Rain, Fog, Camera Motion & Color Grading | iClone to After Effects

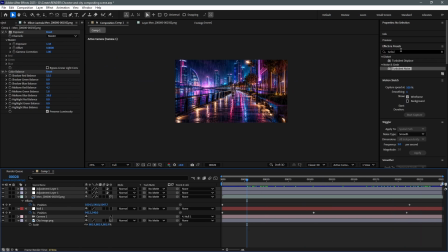471s
Now let's add a subtle atmospheric glow to enhance the mood of our scene.
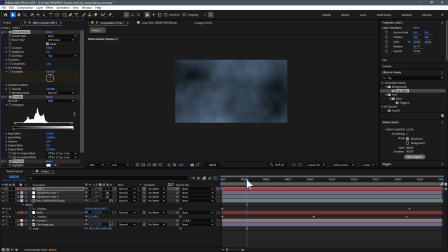476s
We'll place a foggy lights effect on a new solid layer and change its blending mode to screen,
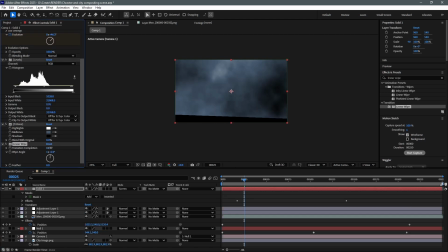486s
allowing the bright areas to blend naturally with the composition. The effect looks a bit harsh around the edges, so let's soften it using the linear wipe effect and increase the feather value until it blends smoothly into the background. These small touches help create a richer, more cinematic atmosphere without overpowering the scene.
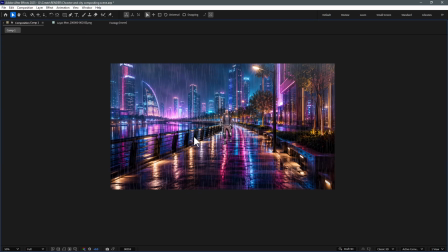505s
With everything in place, let's turn all the layers back on and preview the animation one final time to make sure everything looks smooth and works together as expected.
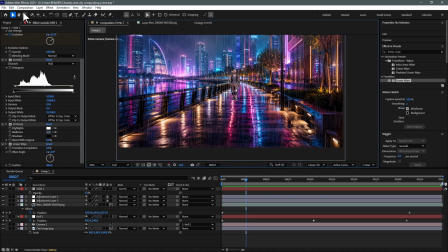515s
Once you're satisfied with the result, add the composition to the render queue,
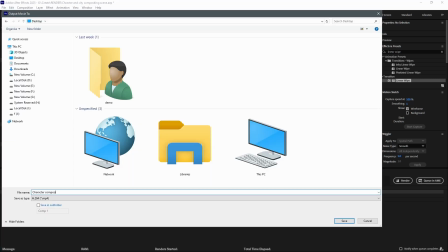519s
give your project a suitable name, choose H.264 MP4 as the output format, and start the render.